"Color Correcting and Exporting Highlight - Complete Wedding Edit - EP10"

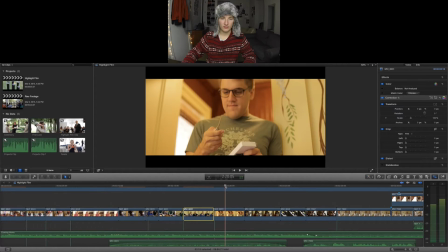503s
I have to do the same thing to him.
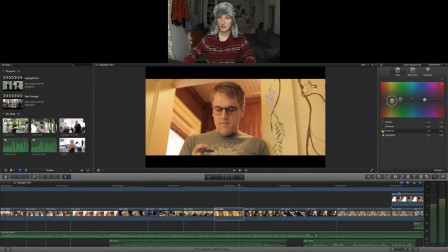509s
Go to yellow, take out the yellow. See, it adds like a really weird feel to it. I'm just gonna do a tiny, tiny bit. I'll raise the brights. So I just wanna see the difference. It kind of is adding blue to the shadows.
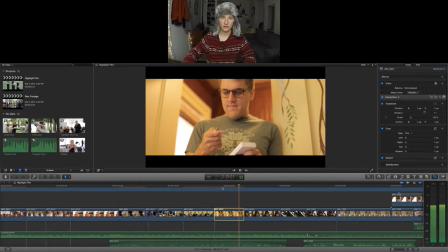529s
It's a weird look, but I'm gonna go with it.
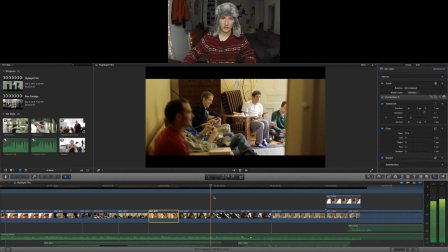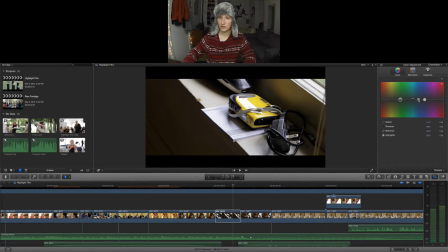538s
Seems to be no warmth to this shot. Just gonna add a little bit.
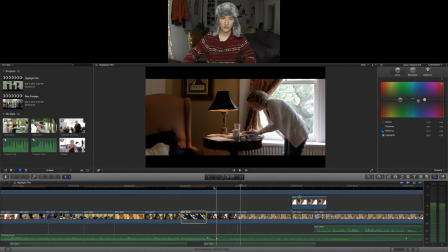545s So I was gonna say, hello.
This shot, I think, So I was gonna say, could use a stabilizer. So let's just go over there real quick. Add that. And as far as exposure, just needs to go up a little bit, just a tad.
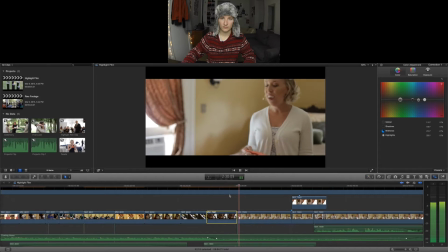564s
A little warmth.
hello. For those of you who don't know me, I'm Heidi, sister of the bride.
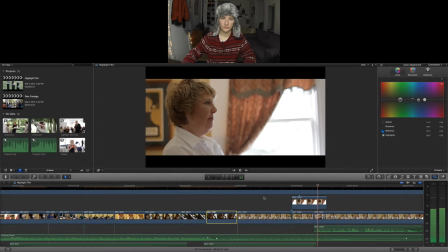572s Thank you all for coming today. Then hopefully everyone will be like, yeah.
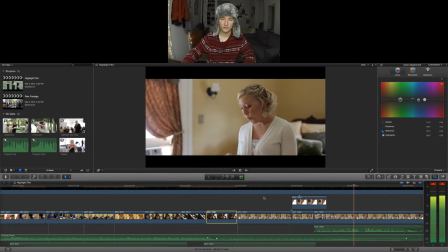578s And I'll be like, I'm just gonna let all of that render.
So that was the analyzing.
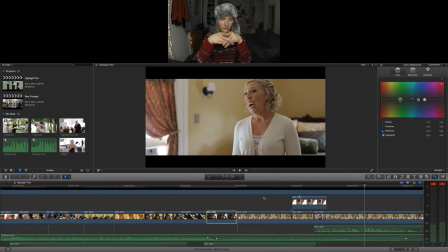597s
No, I think this is render for everything. Or is it just that clip? No, it's for everything. It's gotta be. We should see, yep, there we go, boom. Getting rid of it, okay, there we go. There we go.
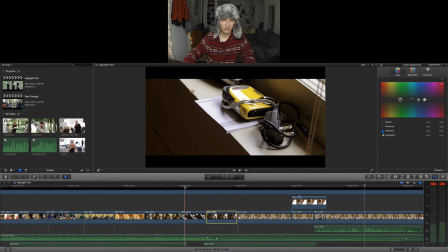616s
And thank you, Final Cut. You've done a good job.
So I was gonna say.
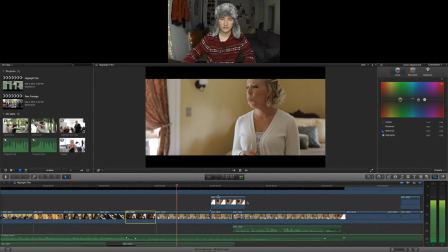624s
That helps.
Hello. For those of you who don't know me, I'm Heidi. I know I'm already.
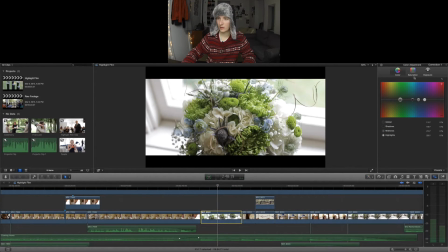635s
Alright, so I want to add some warmth to this, just because it's right near a window. I just want to see what that looks like. Yeah, so that helps.
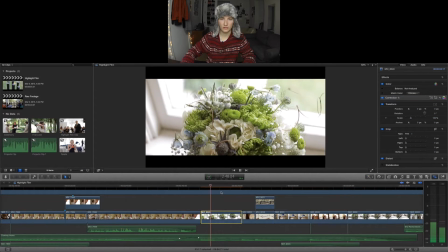650s
It's a little bit of a difference.
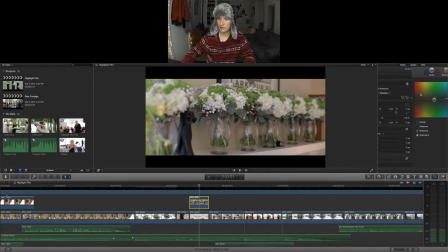656s
Okay, so I need warmth and contrast in this shot. So get rid of the blues a little bit. We're gonna darken a tiny mid, a lot of bright, a little more dark.
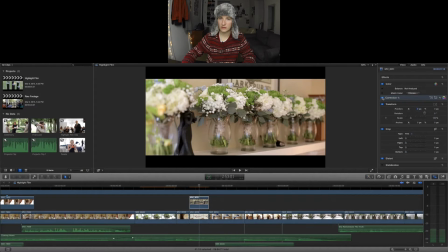672s
So to see the difference, off, on, off, on.
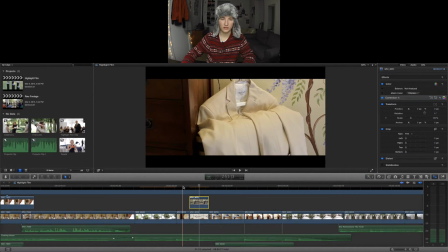677s
That definitely needed it.
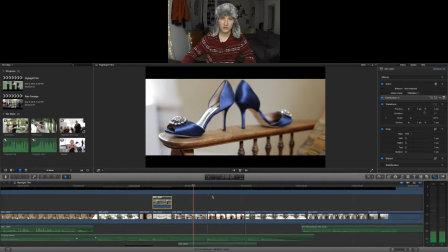683s
It seems fun.
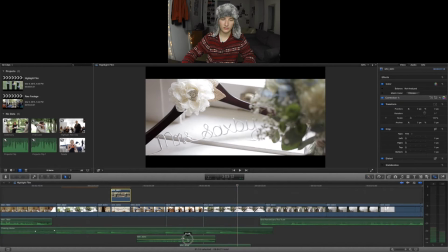689s
I'm gonna raise this level. Thank you.
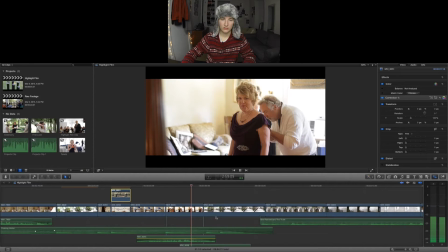694s
Beautiful.
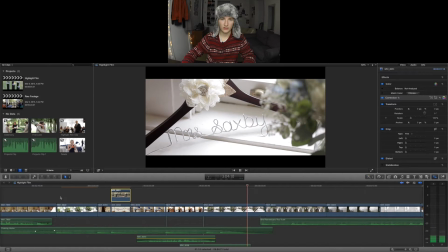698s
Just like the other shot over there, I'm gonna add a little bit of warmth to this, just because it is near a window,
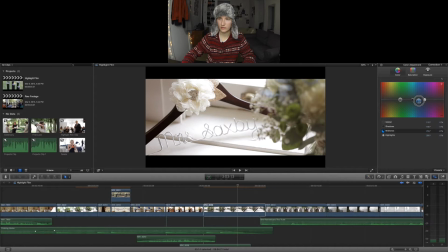707s
and whenever I like see sunlight, I want to add that extra amount of warmth to it,
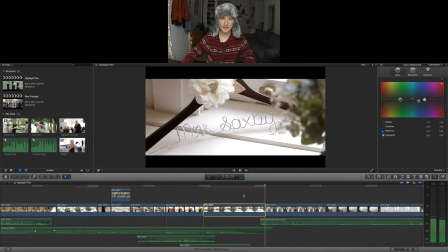714s
because it's a happy film.
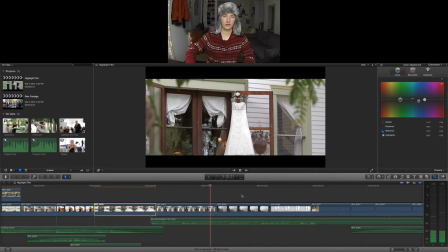719s
Okay.
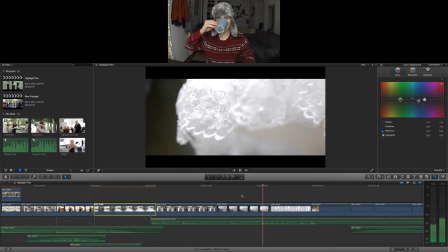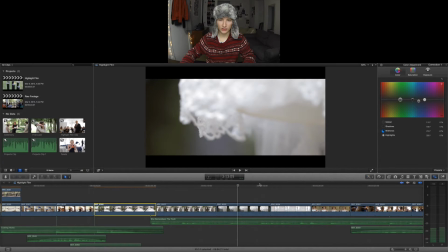728s
So, like I've said, with most macro shots, I almost always add a lot of saturation.
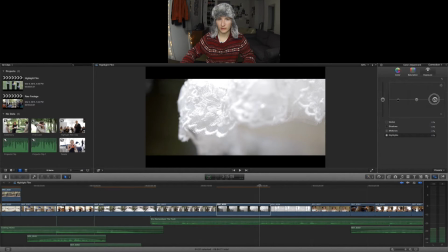735s
So I'm going to pull down the blacks a little bit and then brighten these. Whoa, whoa, whoa, whoa, whoa. I'm going to do that. What do we got here? This is strange. Yeah, I like that better.
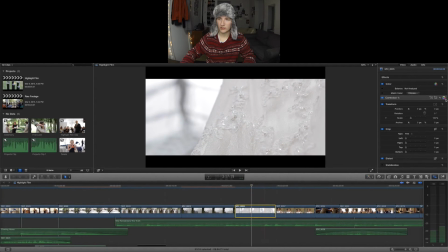758s
Let's see what we can do with this one as well. So darks down, blacks up.
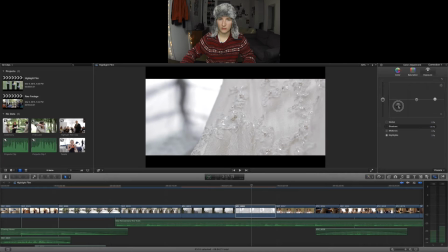Just a little bit. So we'll see what the difference is there.
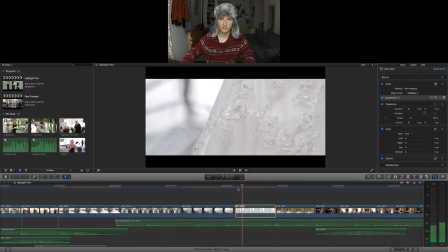777s
This seems a little different than normal, but I'm getting a little more detail by upping the contrast there.
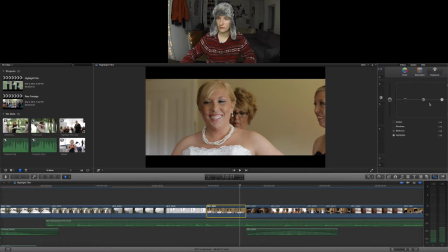788s
So I think this shot could use a little more exposure.
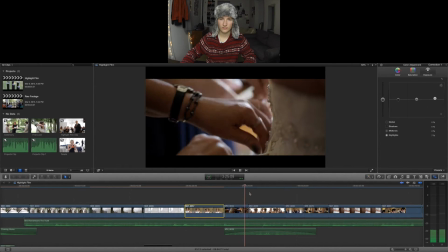795s
So look at this. It's like very high key, but you know, I want a little more.
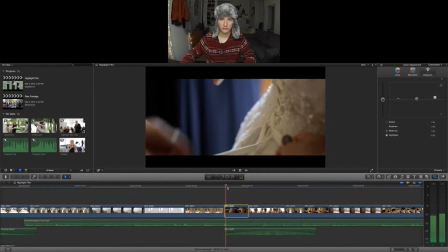808s
A little more high key. A little more detail right here.
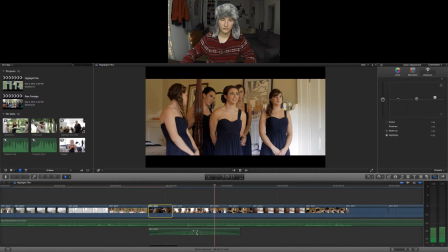Can you breathe? Yeah.
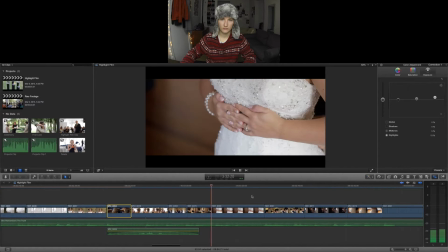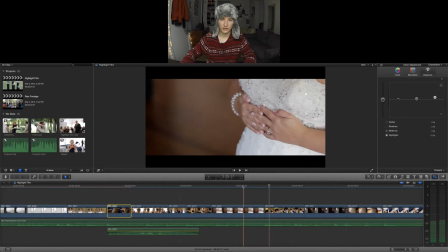832s
I'm gonna add a little warmth to this. That'll help. Looks good.
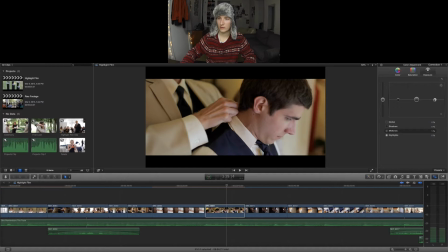842s
So this could use a lot of brightness in the top here for contrast and for exposure.
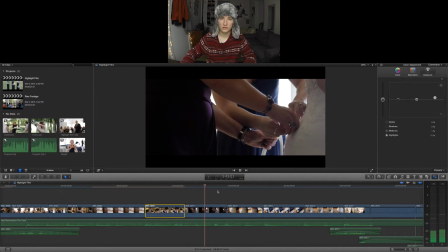852s
Looks good. Just a little bit mids and highs.
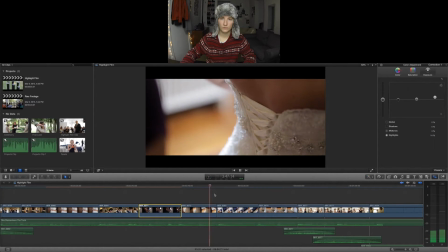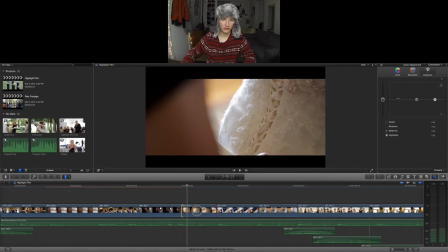868s
I almost want this to end sooner.
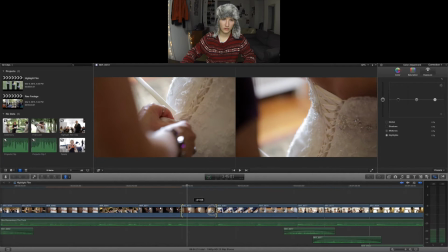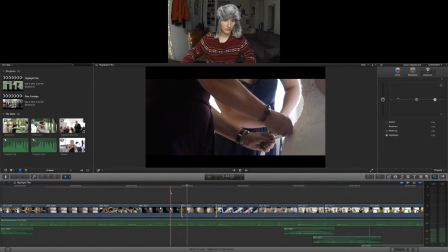877s
See how that looks?
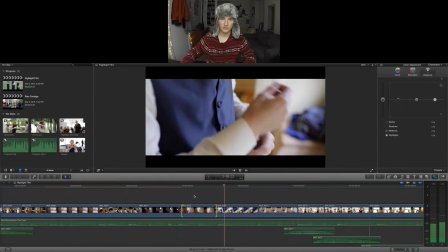882s
That's better.
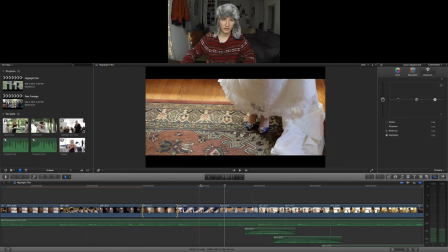885s
I'm gonna add a little warmth here.
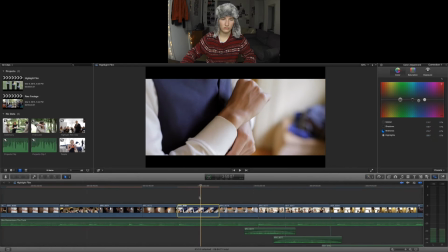891s
Boom.
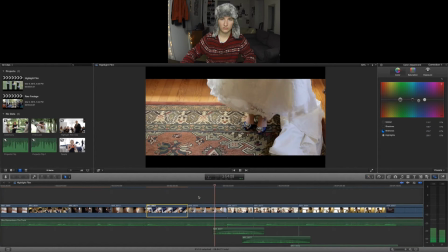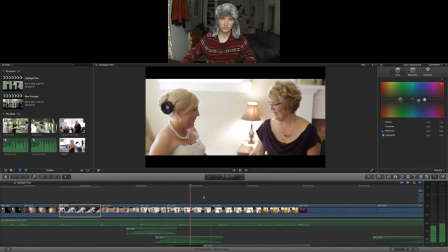900s
These look good. Very bright.
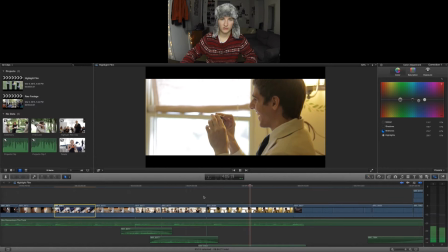906s
There isn't much I can do here.
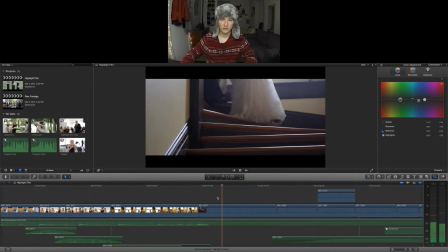913s
This looks great.
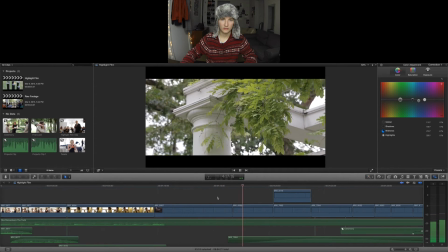917s
I don't think I need to touch that. So this shot seems a little flat to me.
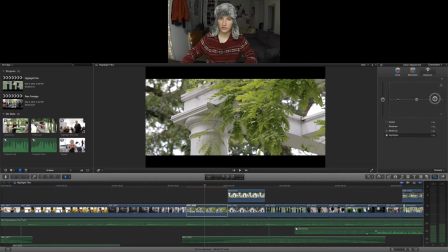923s
So let's really pull out the colors by increasing the contrast. We're going to just see what it looks like if we add a little bit of warmth, and we're actually going to up the saturation in this.
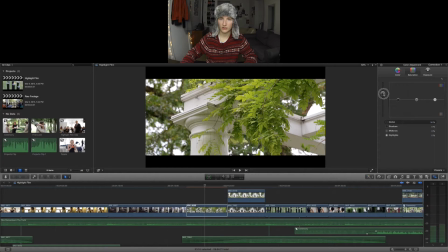940s
So you can see, you know, just the colors pop if we pull that. So there should be a big difference between before and after. It's like flat and desaturated, normal.
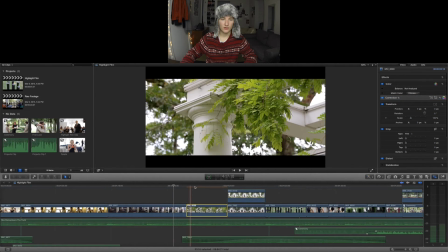952s
You know, this is beautiful. And if there are no skin tones, you know, it's hard to tell, have a gauge.
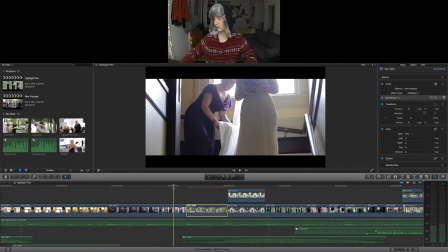959s
So you can do a lot more damage when you have no faces in your shot. This water's still gross. Really gross. There's still coffee in it.
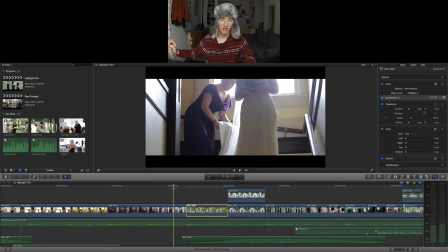974s
It's disgusting. I don't know why I keep drinking it. Ugh. I'll probably forget and drink it again. So just watch for that. This is taking a little longer.
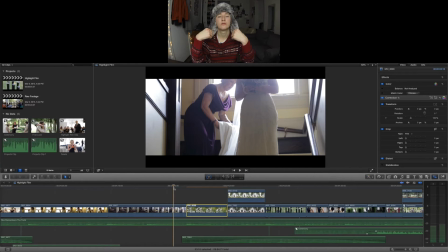990s I wasn't thinking about you. You think I'm pretty?
There we go. Big bada boom. Yeah, that looks great.
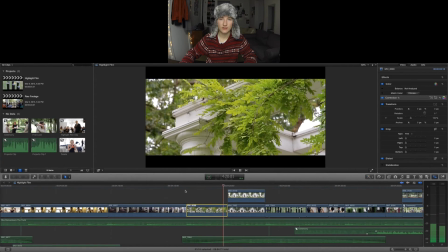1005s
It's beautiful.